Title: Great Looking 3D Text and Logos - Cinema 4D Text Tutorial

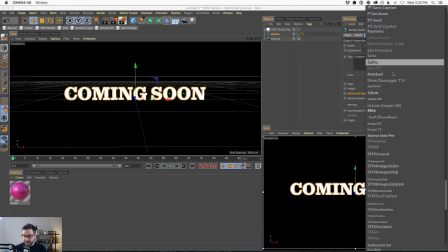(8:13)
And if you use a crazy typeface, something that is non-standard,
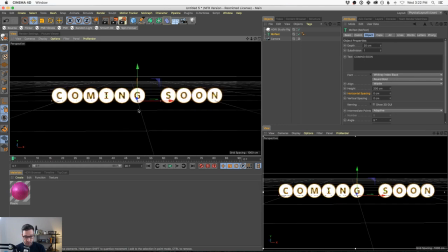(8:19)
it's going to take a while for them to your audience to be able to look at this and decipher it. And so what you really want often is to have something that is instantly recognizable. So this is cool looking and this could be nice, but it's not going to be instantly recognizable by eyeballs.
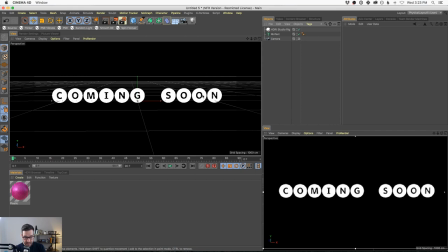(8:37)
They're going to have to kind of look in between these circles.
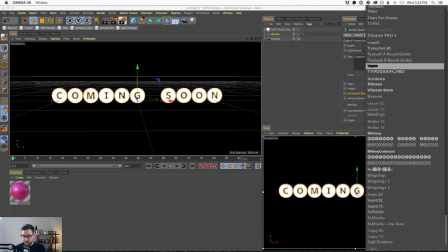(8:40)
And so when it comes to picking a typeface, my go-to is a sans serif font.
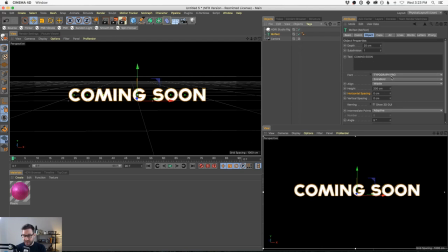(8:47)
I used to use this a ton. I still do. But Typograph Pro is kind of a Gotham style typeface, if you're familiar with Gotham, that was literally made to work well in 3D. And it does work well in 3D. It's very readable. It's a great example of a sans serif typeface.
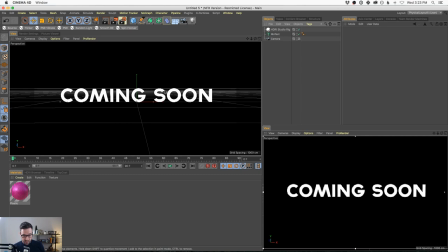(9:07)
Remember earlier we talked about those little edges, those little squirrelies at the end of letters that pop up with some typefaces? This is sans serif, which just means there's no serif, right? It's just real clean, modern typeface. This is my go-to. Now, other ones include Arial.
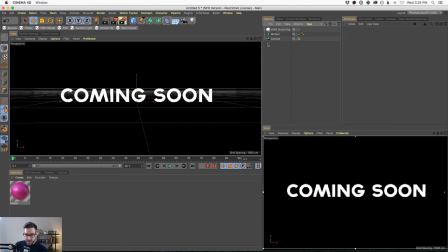(9:25)
You could use Helvetica, Futura. All of those are sans serif typefaces that are just easy to read.
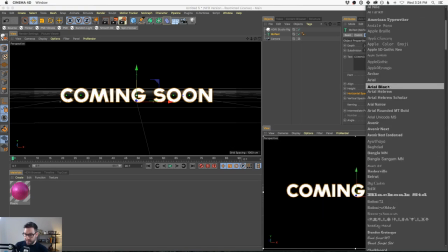(9:32)
They look good in all caps. And we don't really have time to go into all, all of these crazy typefaces.
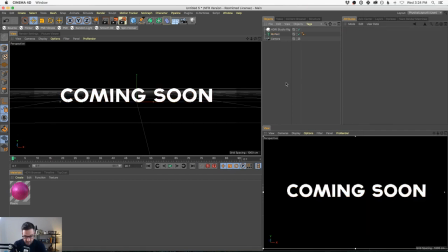(9:39)
But, you know, what I would stress is to get comfortable with one or two of them and really understand how they work. Because you want to understand not just how they work in readability, but how they bevel and how they interact
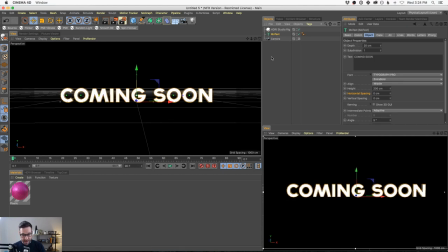(9:53)
when we start to add those things, right? So has anybody tried to add a bevel and then all of a sudden their typeface is like too fat to read? I'll just show you what I'm talking about. If you go into the Motex, you go to caps, you go to fillet cap, it's going to add a cap around our type.
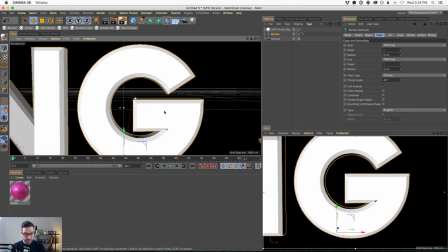(10:12)
So if we zoom in to this G here, you can see what it did is, let me just reduce it.
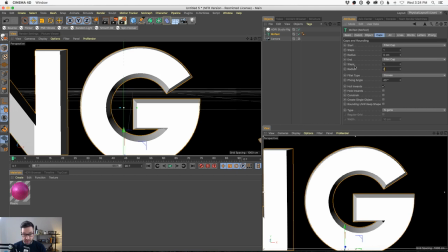(10:18)
If I go to, let me do zero on the back, and this is the front, yeah. So if I go to zero, you're gonna see the corner has no bevel,
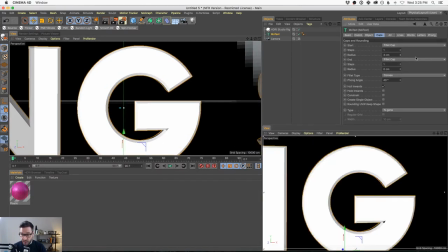(10:30)
and as I turn this up, the bevel gets bigger, and you're gonna notice that the bevel gets bigger from the outside of the type,
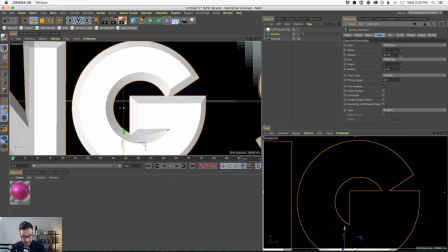(10:37)
which means if you make this bevel too thick, we have problems.
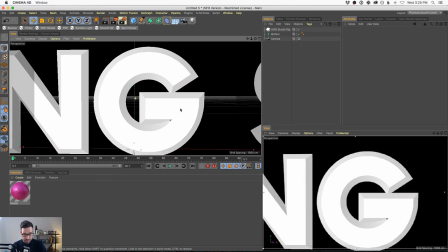(10:42)
Oops, let me turn that up. We have problems. Some problems include this G is now touching here,
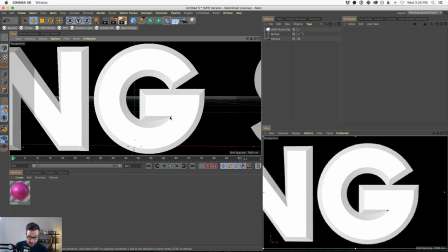(10:51)
and this inside bevel is getting all squirrely over here. It's kind of like that.
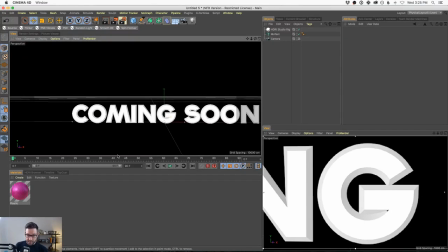(10:56)
And here's the real problem with this. It becomes unreadable.
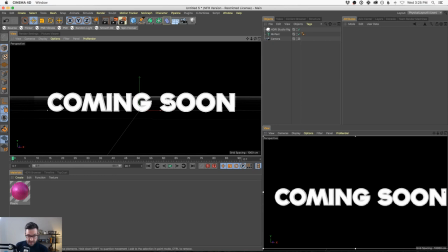(11:01)
Look at the S here. Look at how squished this S is coming.
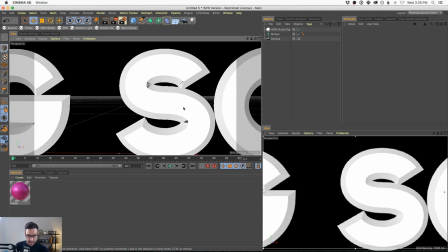(11:05)
Not only just all the geometry issues, but look at all the little bevels, the little problems, and the overall shape
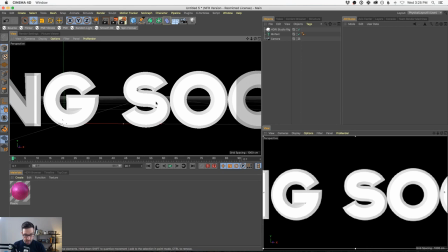(11:15)
is dying. Okay. You are killing this S. Now O's look great.
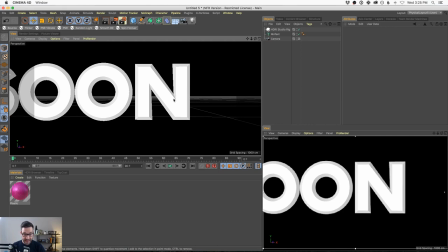(11:21)
Look at this. This O looks amazing. This N is getting a little pinched. Not bad.
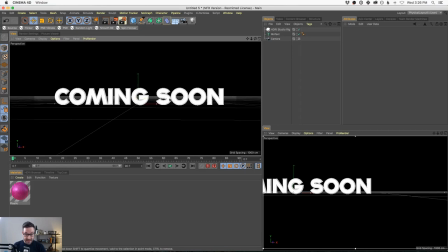(11:26)
But again, this is a typeface that's literally designed to mess with bevels, and we're still having issues here.
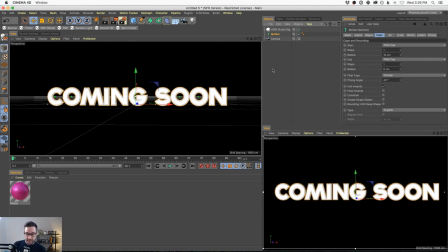(11:32)
So what do you do? So, well, first of all, we're adding bevels, we're adding roundness because we're trying to get back to that car. We're trying to find how to make little edges and bevels in our type so that we'll catch the light more beautifully,
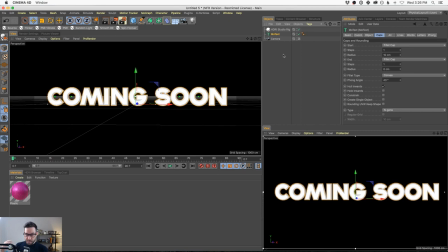(11:47)
so it will look cool in motion. And that's one of our goals. Our goals are to make it beautiful, make it readable, and to make it look interesting so that people continue to watch. That's what you're trying to do. You're trying to grab someone's attention and say, hey, this movie's coming soon. Or you know what?
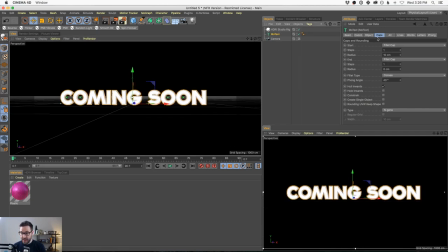(12:06)
Or like this Friday, right? You're trying to tell them something. You're trying to get the word across. And you have to keep it interesting in order to hold people's attention. So we're going to talk about all that stuff today. So Nick, get to it.
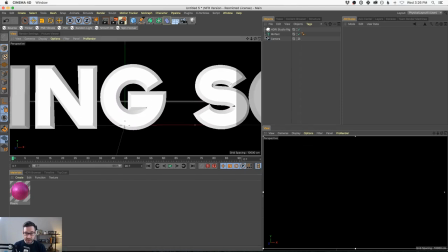(12:20)
What do we do here?